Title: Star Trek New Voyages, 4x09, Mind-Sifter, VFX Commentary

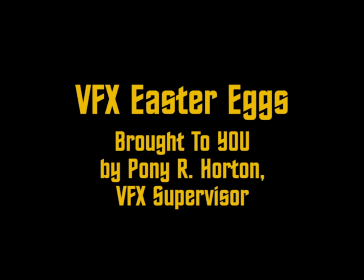Hi, I'm Pony Horton once again. This is the Visual Effects Easter Egg Reel, brought to you by me.
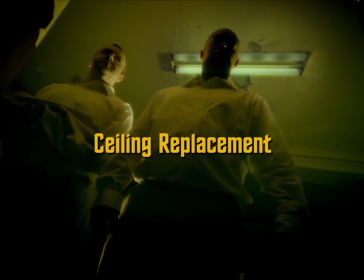Thank you. Now, here's the first one. That entire fluorescent light fixture and part of the ceiling and cobwebs are not there.
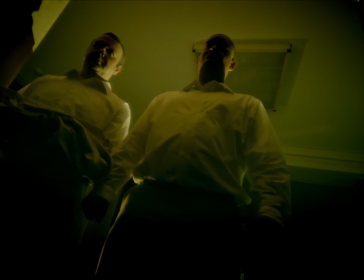What you see is that. The original lamp which is there, which is a much more 1970s style lamp.
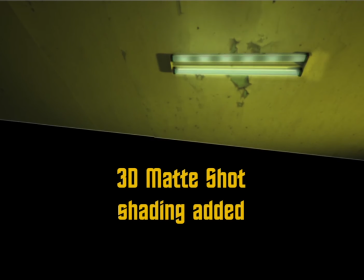So here I created a 3D lamp matte shot with Lightwave and
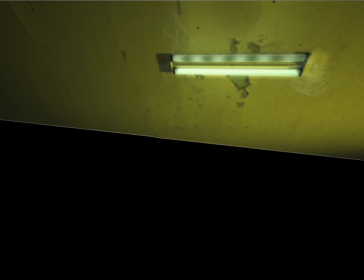added camera effects and shading effects and superimposed it in,
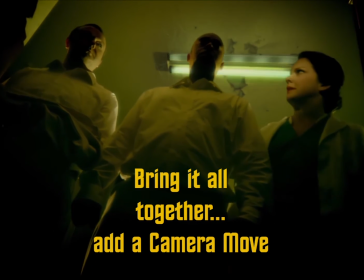rotoscoped out the heads of the actors, and made sure the camera was tracked,
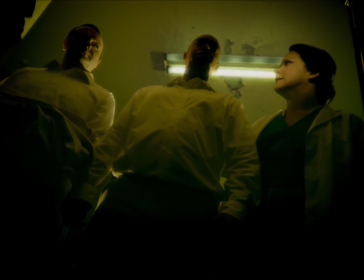and off to the races. Next big shot, Kirk's room.
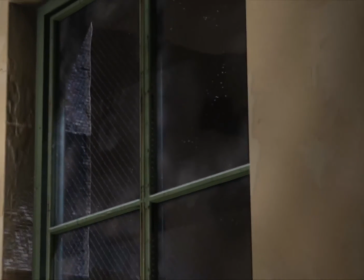There's my friend Orion. No, we are not in space. We are in Kirk's room, going through the window with the glass and everything.
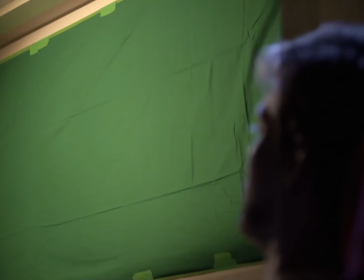None of that was there.
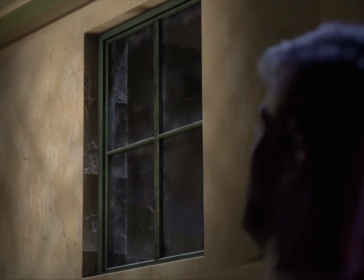It was all green screen, all put together in Lightwave, TV's dirty little secret, including the graffiti on the wall pecked in by some former inmate.
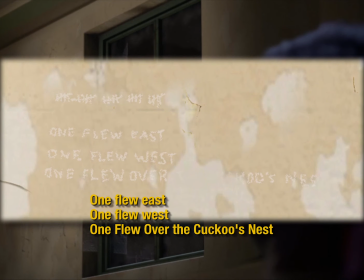One flew east, one flew west, one flew over the cuckoo's nest. And also notice the dates, 12345/12345/.
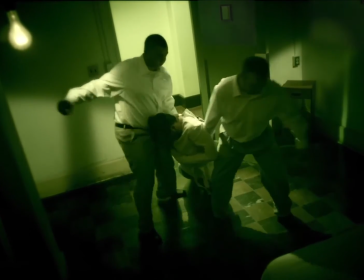The window and the door isn't really there. Again, put in with Lightwave, all the reflections hand animated.
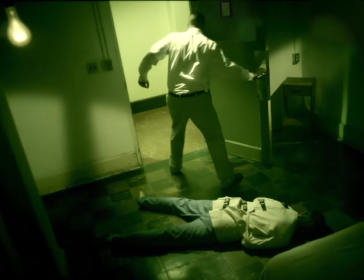And they dump him down, and they chose to color this shot very green, so I had to reflect that in my work.
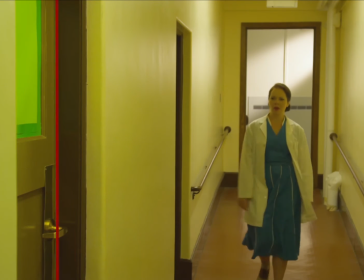And again, the entire panel is not there. I created that in Lightwave. There's the original shot.
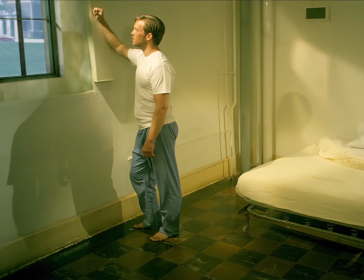And it speaks for itself. There you go. This ambulance, none of this was there.
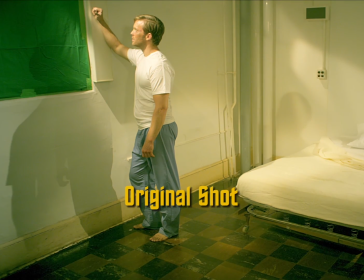Here's the breakdown for the ambulance and the window. It was all a green screen.
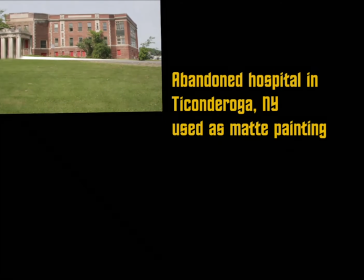So here's the former abandoned hospital in Ticonderoga, which I photographed, used as a matte painting.
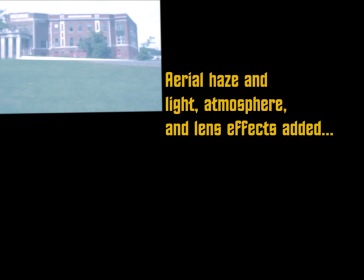I added atmospheric treatment.
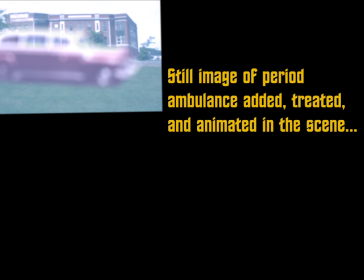I then added a period 1950s ambulance, which I also atmosphere and lens treated, shrunk down to the appropriate size, put the windows over it.
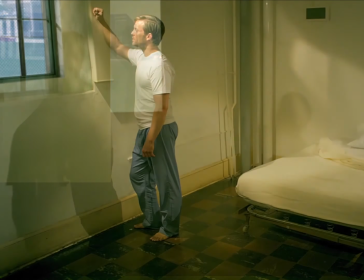That window consisted of at least 9 elements, and then I animated the ambulance and superimposed it all into the scene with Kirk.
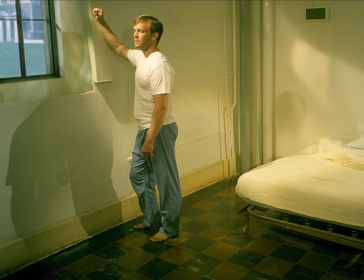Then I had to add the doggone flickering from those lights.
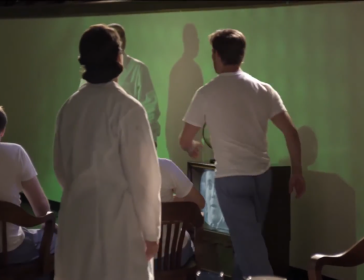Now the Twilight Zone is not really on TV in the background, and yes, I put Shatner freaking out at just the right moment to coincide with what was happening in our Captain Kirk.
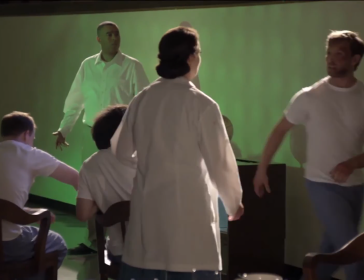Of course I did that for fun. It was fun. And no, I know spaceships don't make sound in space.
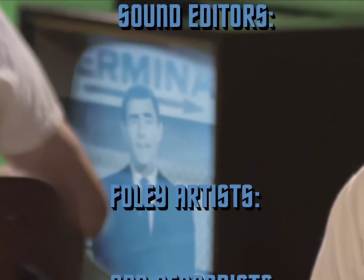Next question. Foley artists.
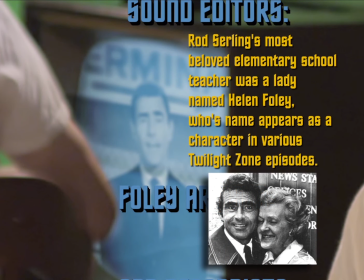Rod Serling's most beloved teacher was a woman named Helen Foley, age 22, whose life has been one of unrelenting sameness.
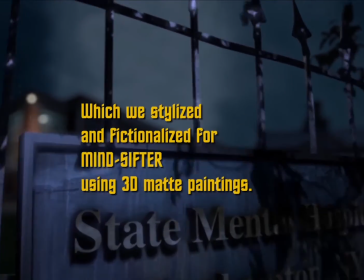So I decided to honor her by putting the Foley artist's name there. Here's my matte shot of the exterior of the hospital, completely stylized and fake.
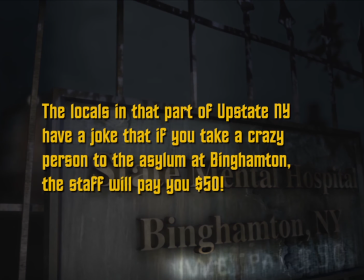Nothing there is real. And yes, as a friend of mine used to say, why don't you shut up, you asshole, I'll take you to Binghamton and get $50 for you.
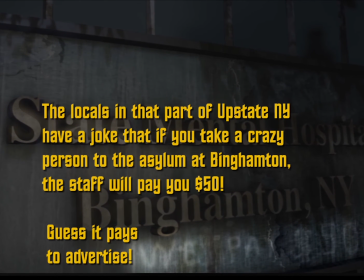He used to say that to me, and so that's how I got the Binghamton joke. Because there's the asylum at Binghamton.
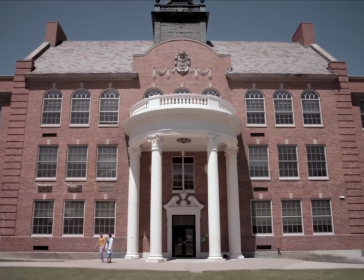He'd say that to me. So, and here's the establishing shot of the hospital, which uses Ticonderoga High School.
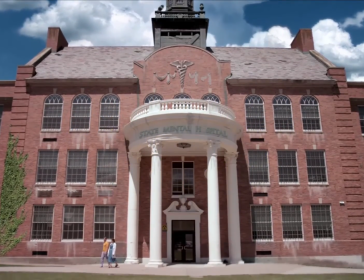So we creepified it. The caduceus up there, the falling apart plaster, the letters falling off, the
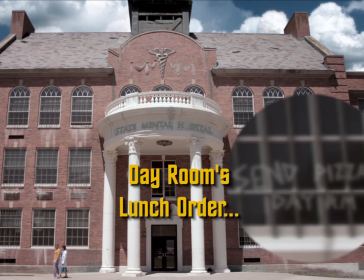schmutz coming down from the window bars, the skeleton hanging by a neck in the cupola, blowing gently in the breeze.
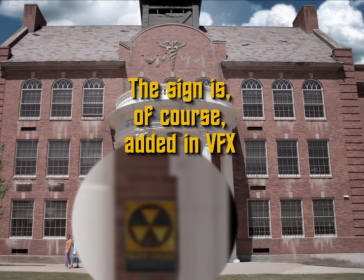Imagine if lightning were to go off. Ooh. The civil defense warning, fallout sign.
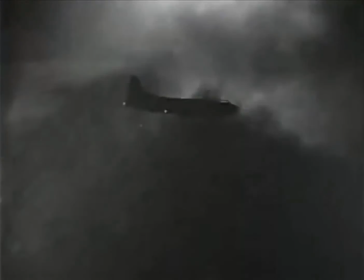Of course, those were all over the place when I was a kid. And the Nightmare from 20,000 Feet plane, the same model of plane, same lettering,
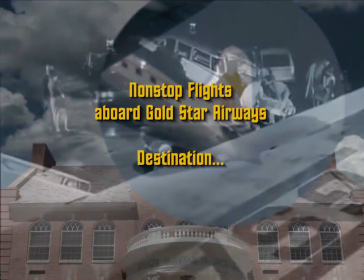hopefully the same color scheme and everything as seen in the Twilight Zone.
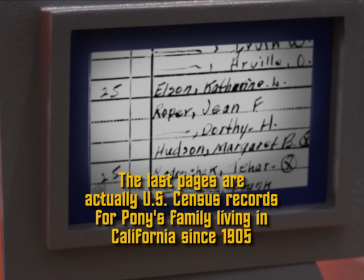And all my little newspaper headlines, which again I encourage you to look through frame by frame, and you'll see all kinds of interesting stuff,
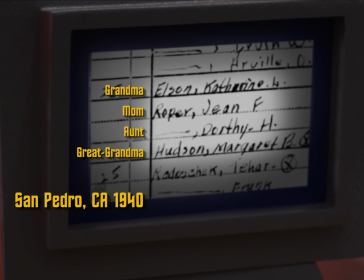including a number of references to the 1971 Sylmar quake in the San Fernando Valley,
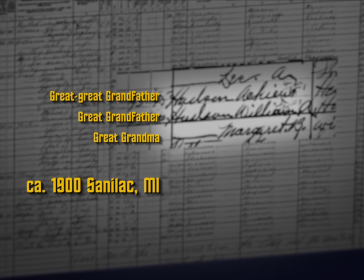which I remember with great fear. And these are my relatives, of course, dating back to my great-great-grandfather, Aekius Hudson.
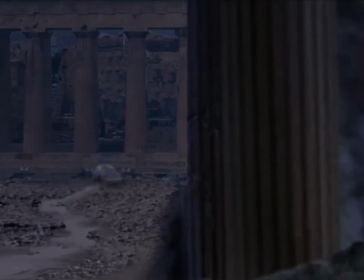And yes, the people of Gateway drove around Volkswagen. They had to get around somewhere.
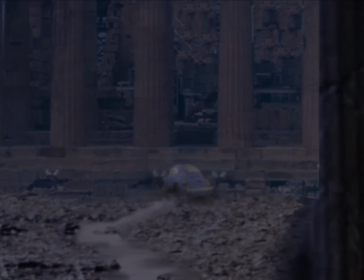They just walk in sandals all over that terrain.